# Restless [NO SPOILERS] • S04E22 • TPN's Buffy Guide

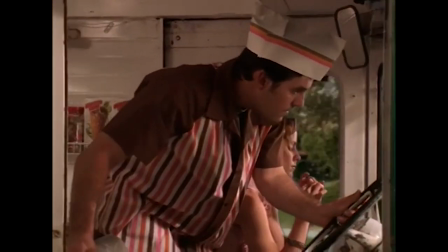[16:43]
He's moving through his life but in reality everything is static and a little suffocating.
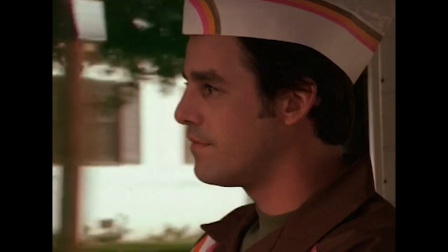[16:48]
This is the life Xander has built for himself. Small and unremarkable. Save for Anya, of course.
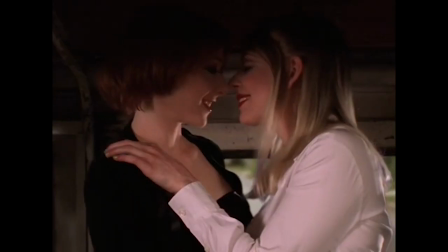[16:54] I've been thinking about getting back into vengeance.
Anya brings up returning to vengeance, and this triggers Xander looking for another way out.
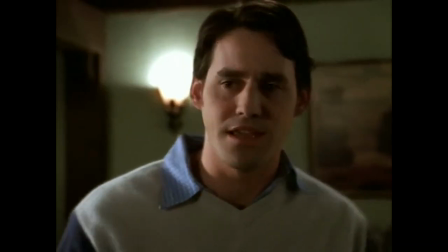[17:01]
Which brings Terra and Willow. Kinda. Xander found out that Terra and Willow were gay two episodes ago,
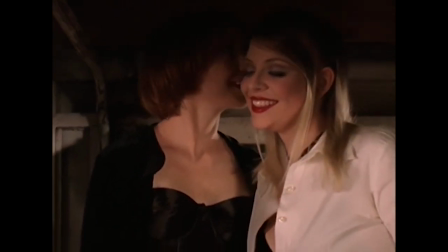[17:07]
and their look here in Xander's dream represents him processing that information through what has probably been his only lens for two gay women so far,
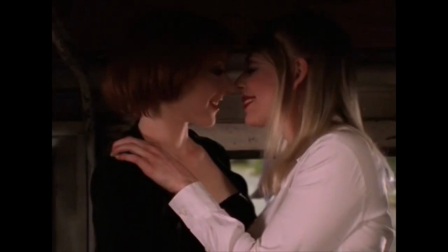[17:15]
pornography.
Do you want to come in the back with us?
However, this shot again replicates the yin and yang, the darkness and light motif of Willow and Terra from earlier.
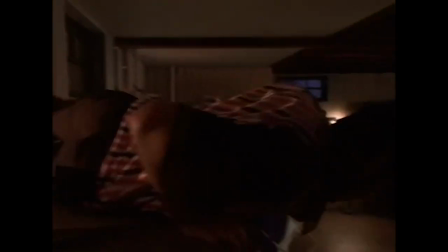[17:24]
Xander climbs in the back to escape the claustrophobic ice cream truck and ends up back in the basement.
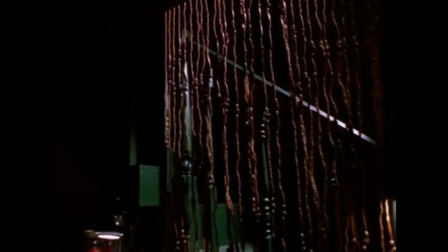[17:30]
As he hears the pounding of the monster at the top of the stairs, he has his run-in with Mr. Cheeseman.
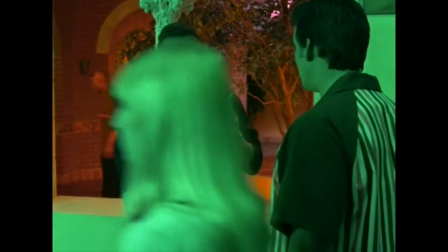[17:35] These will not protect you.
He ends up in a very green hallway at UC Sunnydale with Giles speaking French to him.
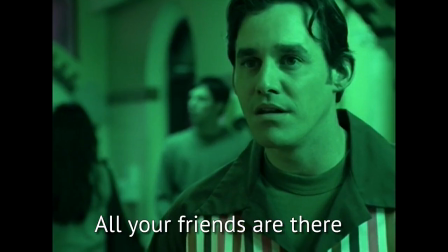[17:43] La maison n'est tout durmant. Tes copains sont tout là, ayant un tap marveilleux et rentrent au l'oeuvre normal.
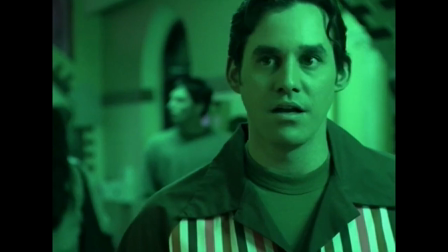[17:48] La couture n'y veut pas te faire de mal.
The idea, again, is that everyone is ahead of him, more advanced, moving forward.
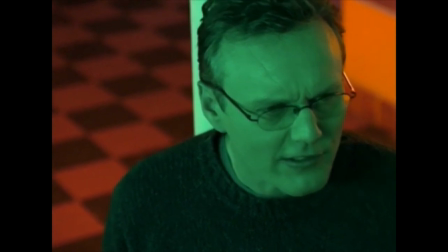[17:55]
And the creature is going to get him because he can't keep up with them. The green, other than just looking insanely cool, I especially love the color contrast in the shot of Giles,
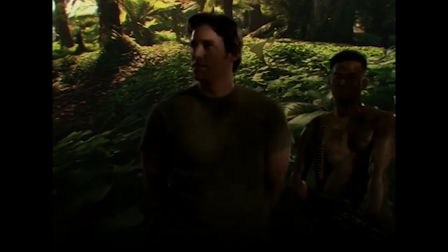[18:03]
works as a lead into the Apocalypse Now section, Xander getting deeper and deeper into his own heart of darkness.
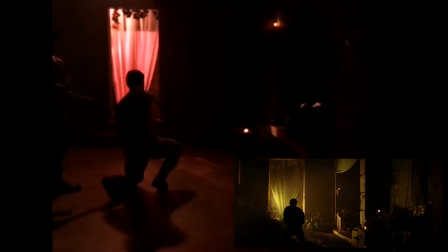[18:09]
What follows is a shot for shot recreation of Willard and Kurtz meeting in Apocalypse Now,
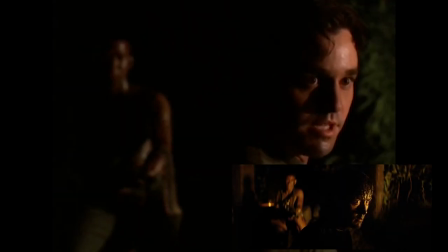[18:15]
only instead it's Xander meeting my sweet, sweet prince, Snyder.
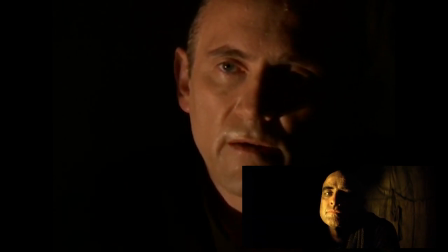[18:19]
Apocalypse Now is based on the Joseph Conrad book, Heart of Darkness. A fitting map for the dream of the Scoobies' metaphorical heart.
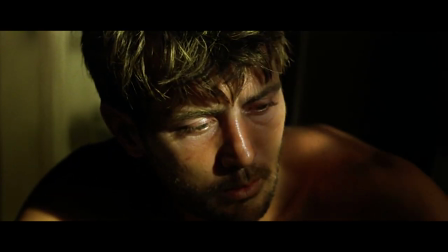[18:26]
In the movie, a man is sent upriver to kill a high ranking officer that has gone insane and committed terrible crimes.
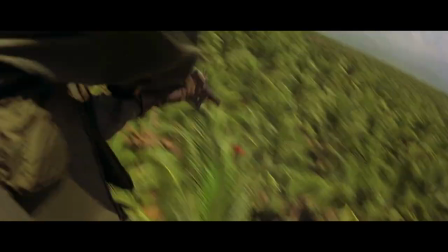[18:33]
On the way upriver, he witnesses the atrocities of his own people and that there is no absolute good, no lesser of two evils.
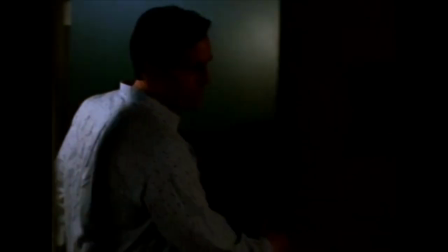[18:39]
The choice is absurd. For Xander, that is represented by the fact that all roads lead back to his basement.
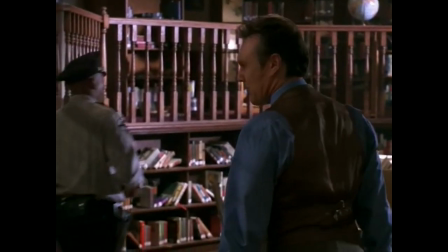[18:46]
No choice matters. Snyder did make an Apocalypse Now reference earlier in the series.
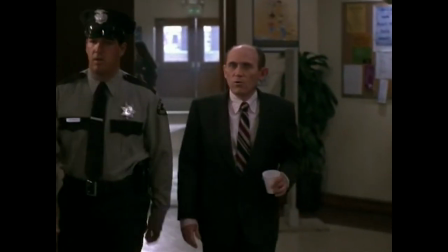[18:51] I love the smell of a desperate librarian in the morning. I love the smell of napalm in the morning.
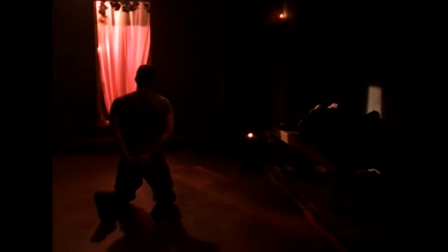[18:56]
But this bit is more of a comic interlude, even if it does serve to show us that Xander believes authority figures think he's worthless.
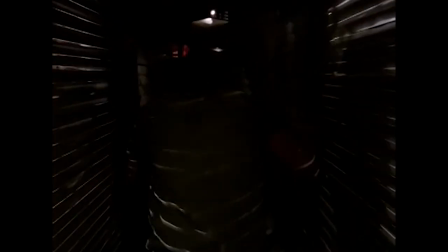[19:03]
His attempt to escape from the First Slayer sends him on a mesmerizing chase through every facet of his personality, portrayed through a stunning single shot.
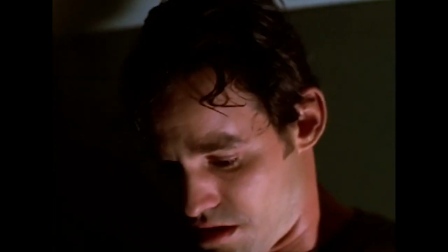[19:12]
But all roads lead back to the basement, and the monster at the top of the stairs. his father, whom he is terrified of turning into.
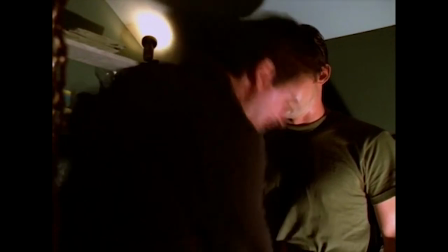[19:20] That's not the way out.
The First Slayer, as his father comes down the steps, reaches into his chest and pulls his heart out.
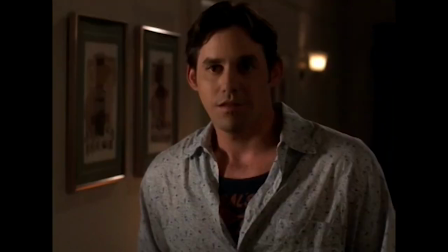[19:27]
Let's unpack some of this. First of all, the conversation with Joyce highlights part of Xander's driving pathology.
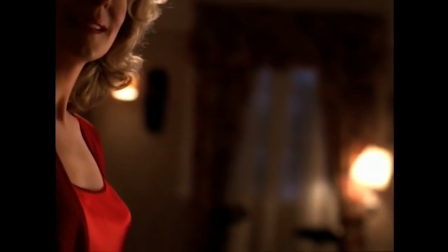[19:32] You know, a man's always after. Conquest? I'm a conquistador. You sure it isn't comfort? I'm a confortador also.
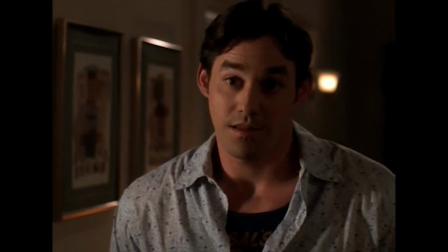[19:38]
This exchange is saying that Xander is subconsciously conflating sex and conquest with love and comfort.
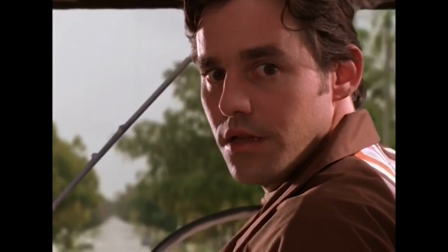[19:45]
An idea that Whedon confirms in the episode's commentary. Clearly he doesn't get love and affection at home.
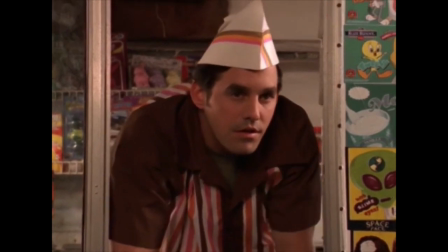[19:50]
His desire for that, which he confuses as sexual, is what drives his journey into the heart of darkness.
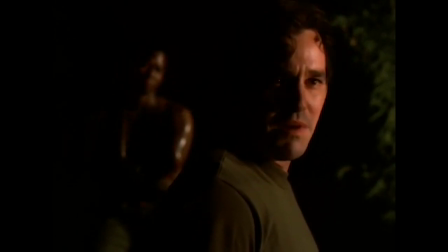[19:56] Where are you heading? Well, I'm supposed to meet Tara and Willow. And possibly Buffy's mom.
And there were only two women he didn't sexualize in his dream.
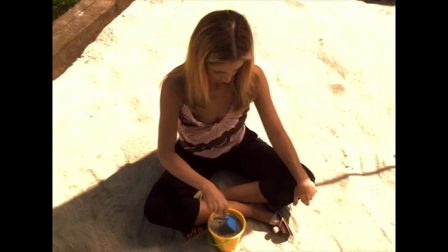[20:04]
Anya and Buffy.
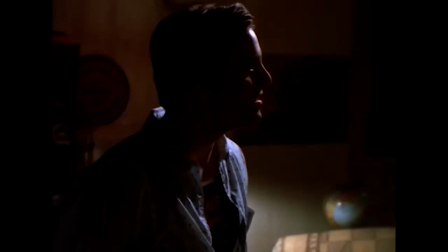[20:05]
Anya because they've had sex and he still is in the basement so he knows that relationship is a part of his ongoing reality and not a means of escape.
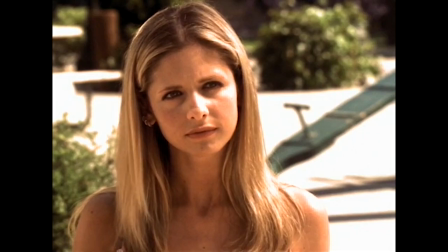[20:13]
And Buffy, who has already turned him down, that relationship is a closed door as a means of escape.
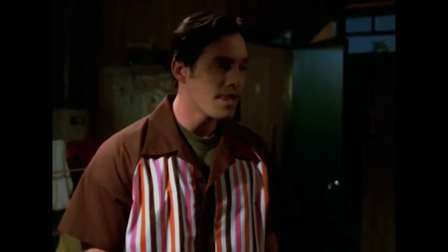[20:19]
Ultimately, the dream leaves him only one remaining option and his father descending the
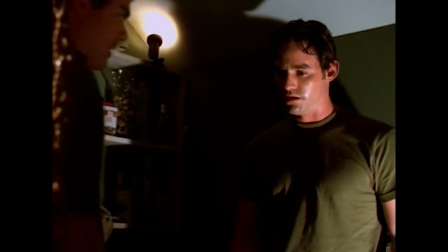[20:24]
stairs and rendering Xander heartless fulfills Xander's worst fear of turning into him.
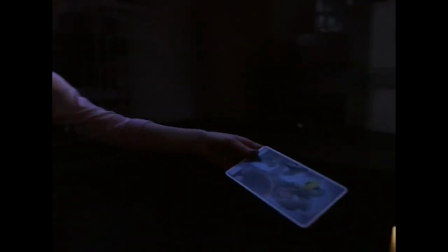[20:29] Animus. Heart. Surface.
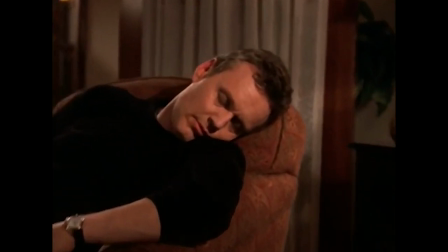[20:35] Mind.
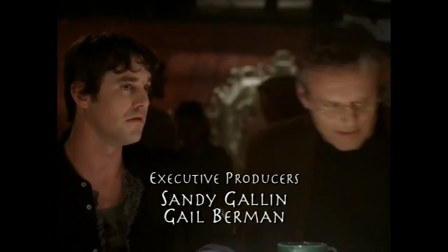[20:35]
Throughout the season, it's clear that Giles has been feeling a little useless. from his awkward appearance at the Bronze to his drunken antics in The Yoko Factor.
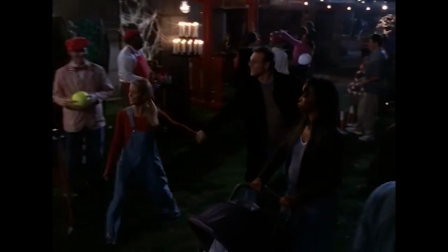[20:44] Bloody hell.
But his dream layers some complexity onto his emotions, indicating that he may feel a little more tangled.